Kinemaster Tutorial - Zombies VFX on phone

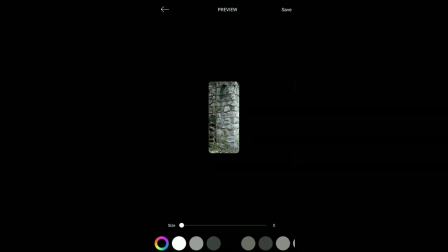[4:15]
Actually, we need the wall right there. We'll crop this and we'll save this as image.
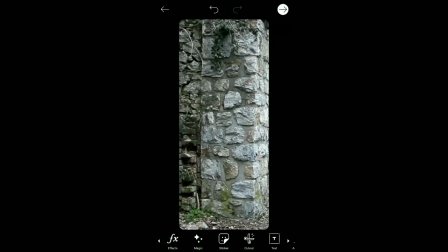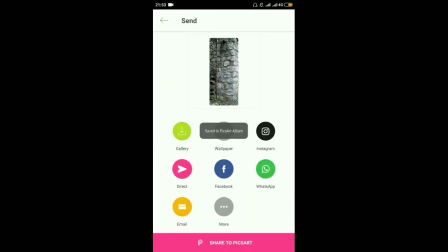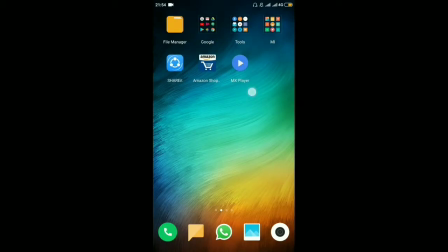[4:33]
And next we will take the screenshot of other video,
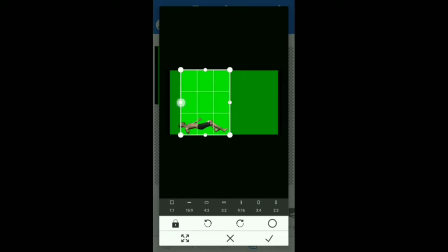[4:37]
which was a zombie video, and we will import it in Pixel Lab app. So we will crop it, and also we have to make this transparent.
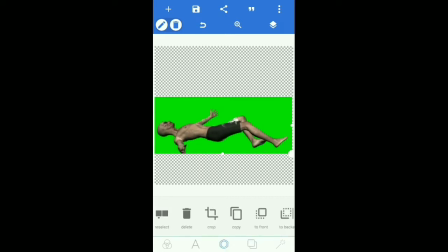[4:51]
We'll remove the green part of this image. It can be done by this erase color, pick up the color, pick the green color and check it, and we will do some adjustments.
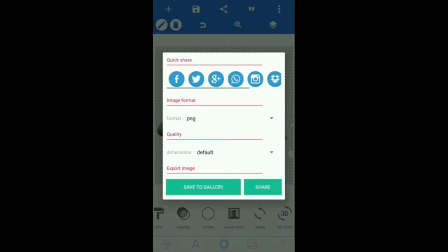[5:08]
smooth edge, and now it has become transparent. Save to gallery.
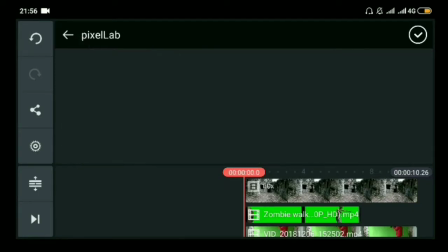[5:14]
Now our both images are ready. Now we will import that these images in the Kinemaster.
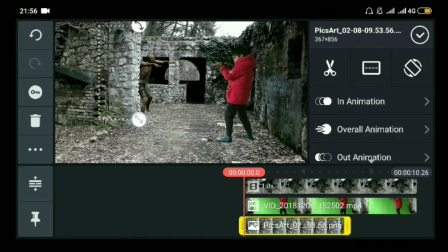[5:21]
So we added the wall first. It's a blur actually,
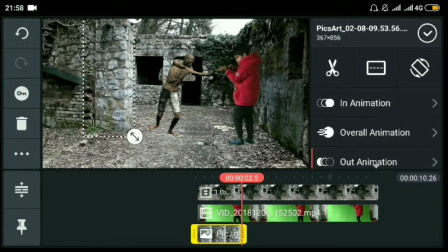[5:27]
and now it will take some time for in adjusting this image at the right place.
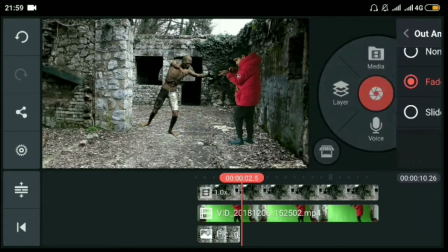[5:35]
We will make it fade in the out animation,
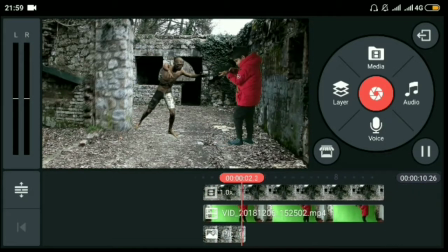[5:39]
so you can see the zombies looking like it's coming from behind this wall,
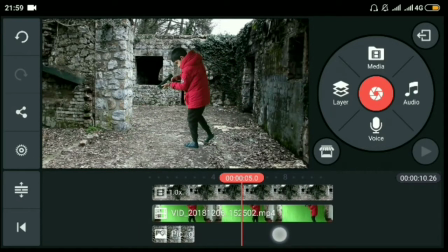[5:49]
and yeah, it looks good.
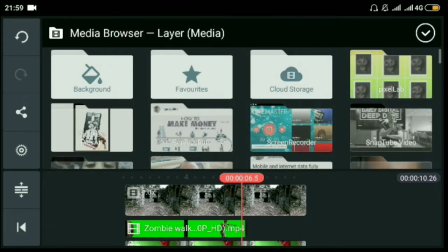[5:55]
Now we'll add the second image.
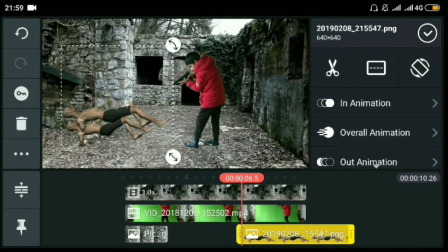[5:58]
This zombie, actually we needed a longer still image of zombie, so I took the screenshot.
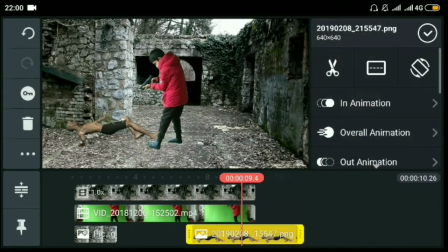[6:10]
Okay, it doesn't look so realistic, but it will look
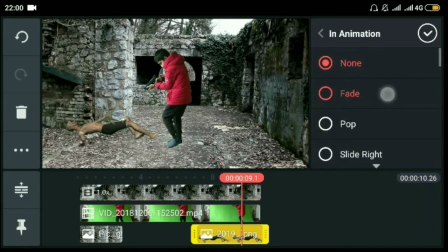[6:19]
okay. We'll make an animation fade
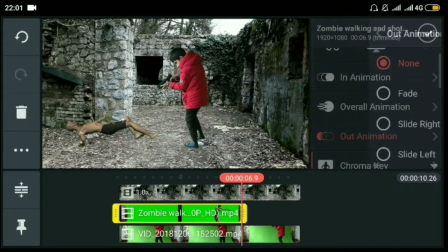[6:24]
and the out animation of that video also fade.
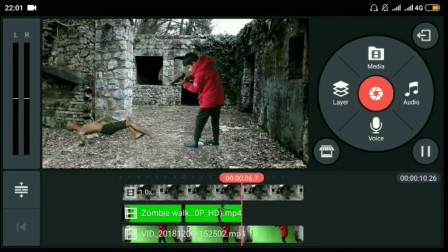[6:30]
So this will look like we want to blend these two layers actually.
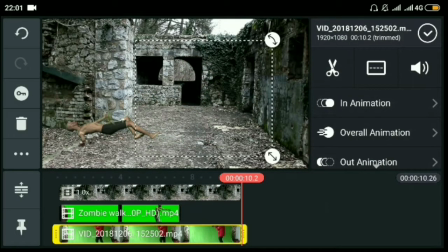[6:36]
That's why we made some changes in animation.
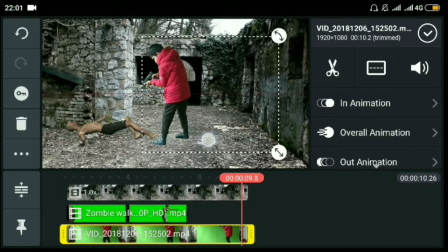[6:43]
Okay.
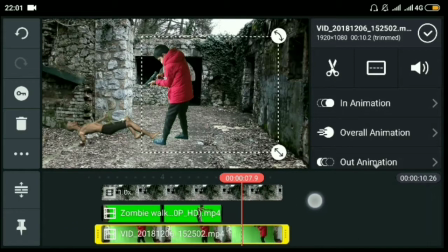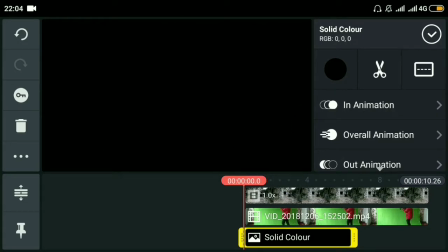[6:49]
Okay, now we will add two bars, black bars on the top and the bottom.
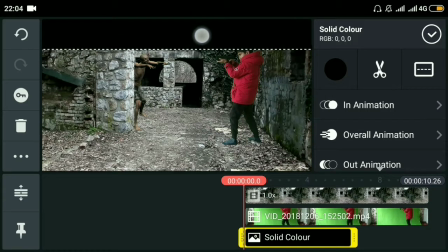[6:54]
This will make it look like a little bit cinematic.
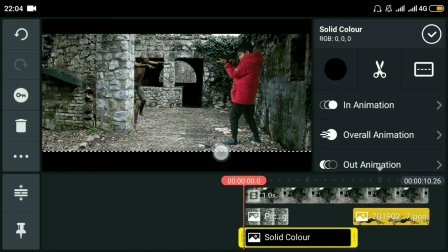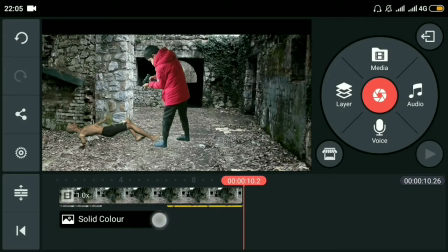[7:09]
Okay, this looks fine. We'll extend it, these both bars.
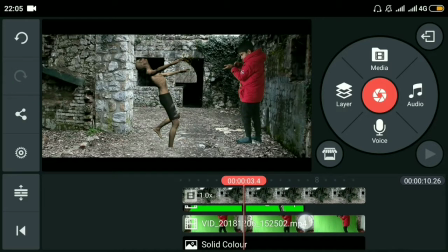[7:20]
Also, now we need to add like this trigger fire.
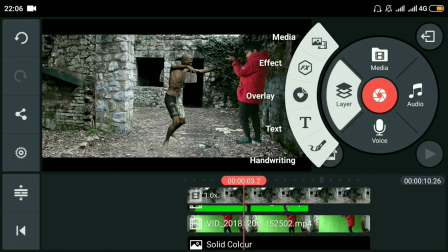[7:31]
We'll add a sticker overlay.
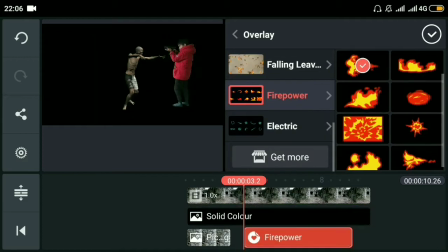[7:36]
Firepower, make sure you have downloaded the pack in the Kinemaster, comes in store.
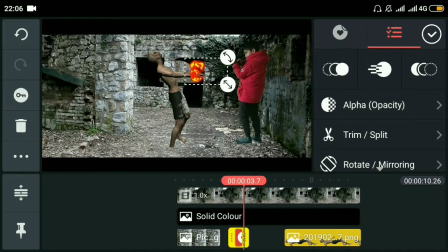[7:44]
So we'll trim it, place it at the muzzle of gun,
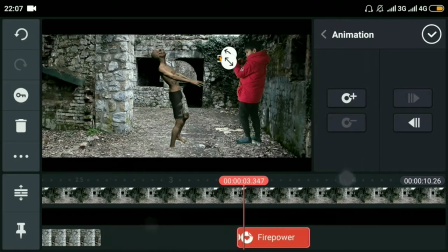[7:52]
and we'll animate it a little bit
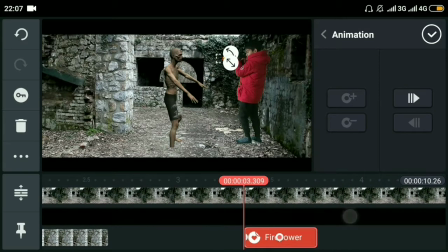[7:56]
so it may look like a little fire coming out from the gun.
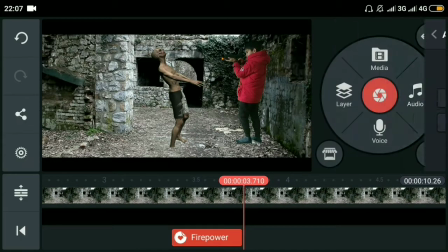[8:06]
Also, we can add some sound effects at the end of the video.
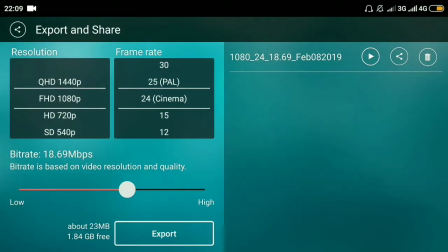[8:15]
Okay, exporting it. You can export it in full HD, 720p, and quad HD as well.